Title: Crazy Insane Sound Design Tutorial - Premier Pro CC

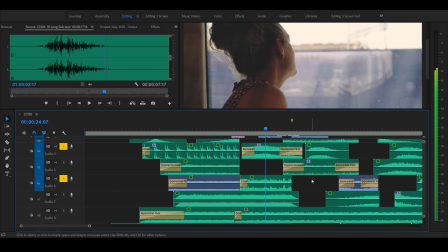24:47 You just hear. Boom, there's the drop.
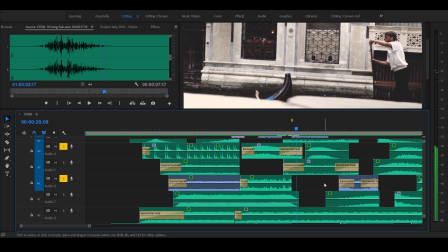24:52 I got a little smack. Do you hear that? A little smack? It's a cute little hit, but it makes a big difference.
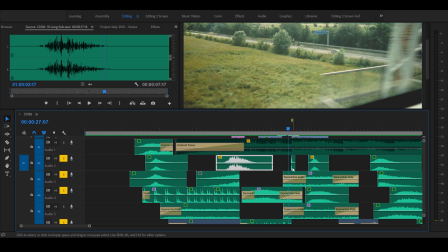24:59 It's this little guy right here. It's just a punch. I think that's like an umbrella opening. Picked that up by Peter McKinnon, by the way.
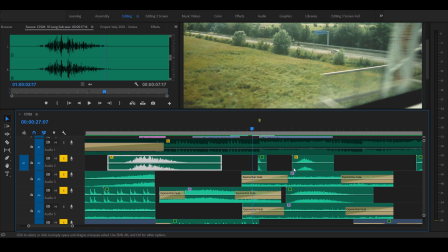25:05 He uses that all the time on his subtle, but just kind of smacks it.
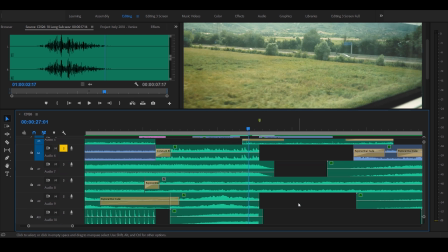25:10 So let's look at the risers that build up to that little hit here. So I got a riser here.
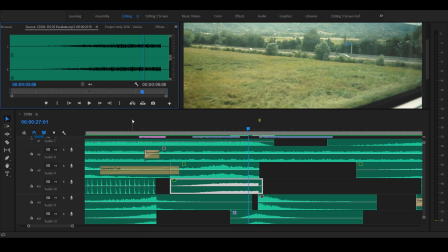25:16 This is an escalating riser.
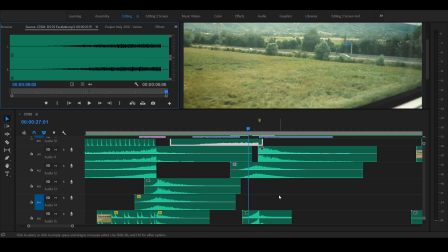25:24 Real distorted, real gnarly, but kind of intensifies. And then here's the bridge, another bridge that I have. I think that's kind of a same one, a little long whoosh. Ooh, that's a Peter McKinnon whoosh right there. It's a Peter McKinnon long whoosh. And just bridges that whole gap.
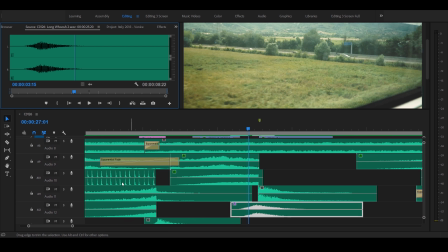25:42 Let's turn that off. So I want you to see the impact of that.
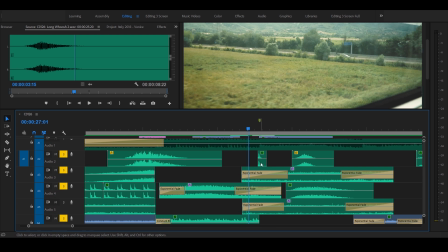25:49 So I got the train ambiances on. I've got this little punch, put, bap.
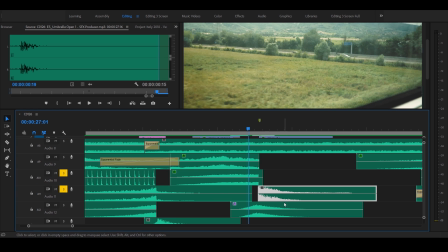25:57 I've got a nice, I'm going to turn this little hit on right here. Oh, that's a big hit.
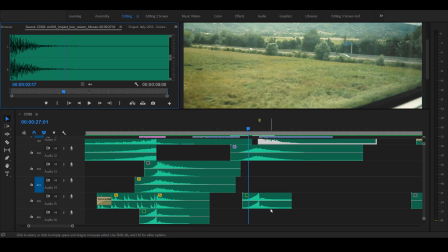26:04 And then I've got a little riser hit here.
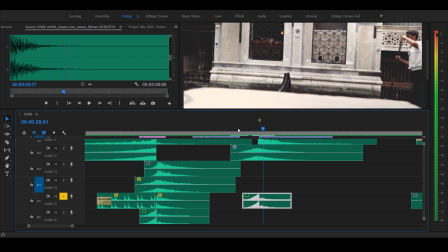26:11 Let's see what that sounds like. Boom. Let's see what that one's getting covered up pretty good.
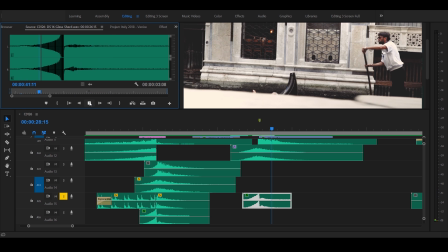26:19 Oh yeah, it's a glass shard. It's real subtle. It's got a high tone into it.
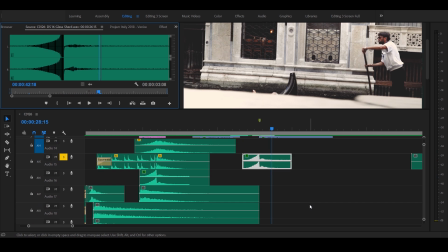26:24 Just kind of sneaks in the back of your ears. Don't even really know it's there, but it does fill the gap pretty good.
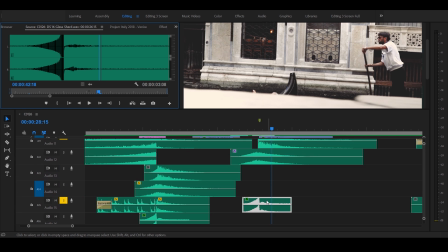26:30 So that's it. So I've got the little shard there. Here's the Peter McKinnon long whoosh.
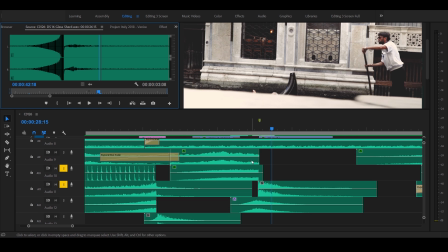26:37 Here's one of my hits. I got a riser. This is a ambient sound.
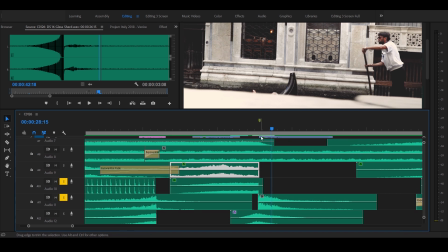26:44 Now I have this just stop dead. So when it transitions, it just boom. There's nothing there.
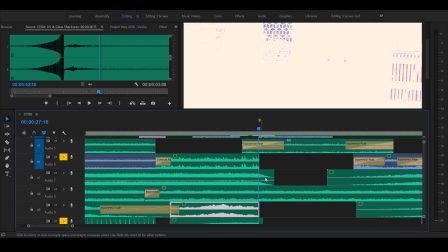26:48 It just ends. Get the punch. All right, let's see what this sounds like, and then let's bring in Peter McKinnon's whoosh.
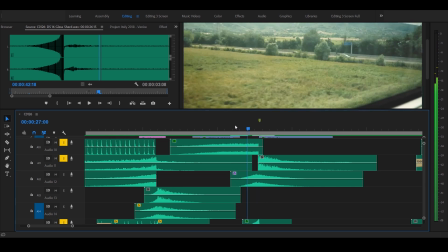26:57 See how hard that is? It's kind of punchy.
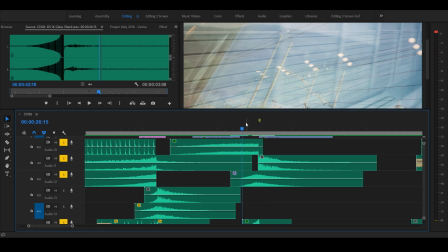27:02 So let's add that little Peter McKinnon whoosh.
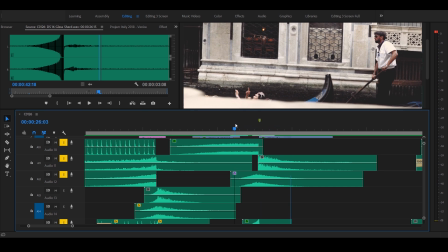27:08 It's not bad. It kind of whooshes off.
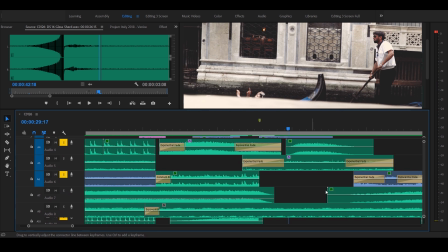27:13 And then we're in Venice, walking around. We're checking these guys on their boats.
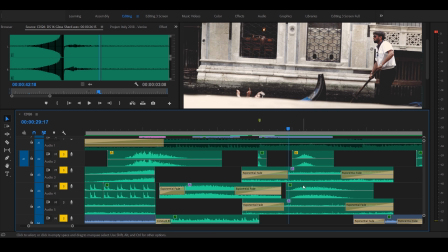27:19 So then I start introducing more audio there. So I've got some ambiance sound that's carried over.
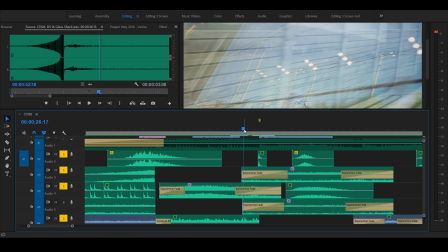27:26 So here's some city ambiance, and you can see I started it way back here on the train, slowly fading in.
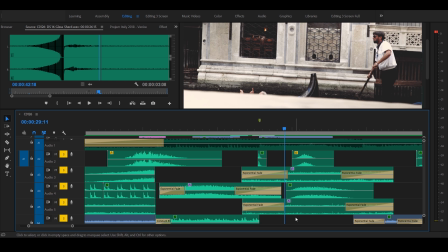27:33 So the time we get there, let's see what that sounds like. So it sounds like some people on walking around, enjoying some dinner.
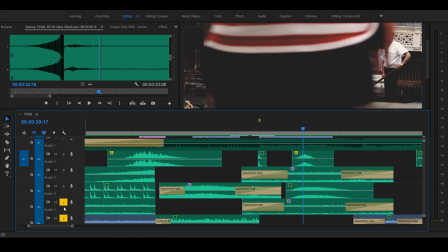27:48 Let's just narrow that down so we can listen to that.
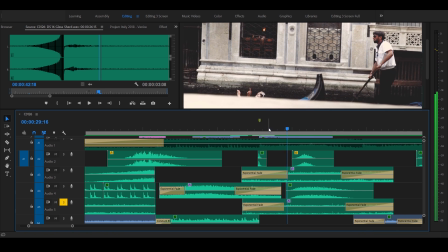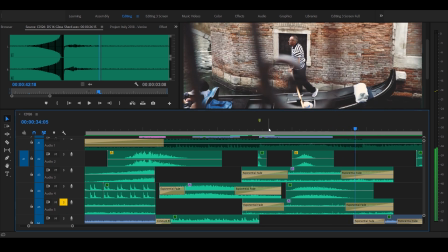27:56 Bells. Here's some splashing of his oar.
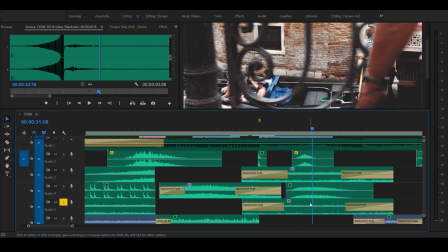27:59 Now I didn't add any additional because this particular one, which is funny because this is a sound effect, ambient sound effect of Venice. I found that one online. It's a great.
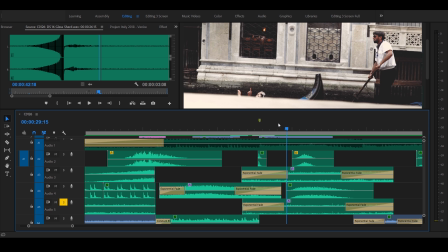28:10 There's actually it's like a 5-minute track of just someone walking around with a nice, the recorder just recording the sounds of Venice.
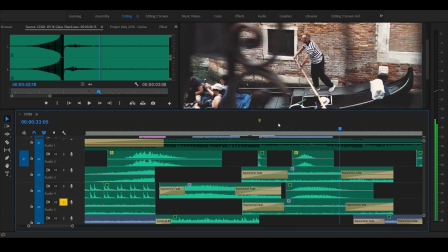28:17 Was great. So I heard some water in there, and I figured, well, that kind of fits what I'm seeing in the visual there.
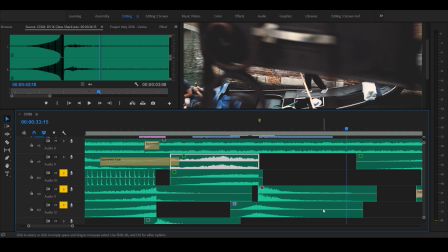28:26 So again, it's just about layering. So that's it, guys. That's the first 30 seconds of the track.
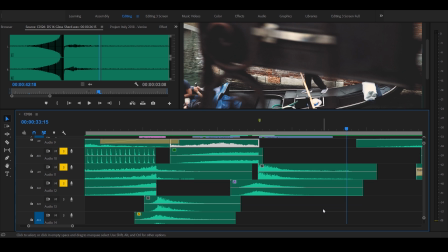28:32 You can see that I use a series of different ambient sounds. I use a series of risers and hits. As you can tell, I like to layer my whooshes. I think that's a key thing.
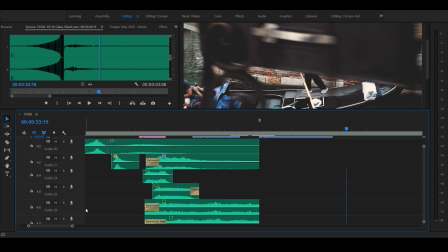28:44 I hear that in Peter McKinnon stuff all the time. I hear that in the Buff Nerds guy.
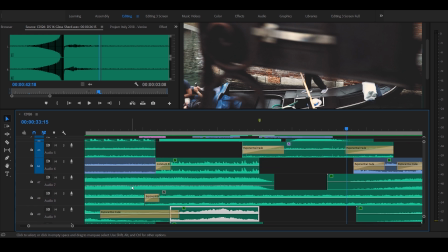28:50 He's done some great videos where he talks about how he layers his stuff. And he'll layer like 2 or 3 whooshes in there.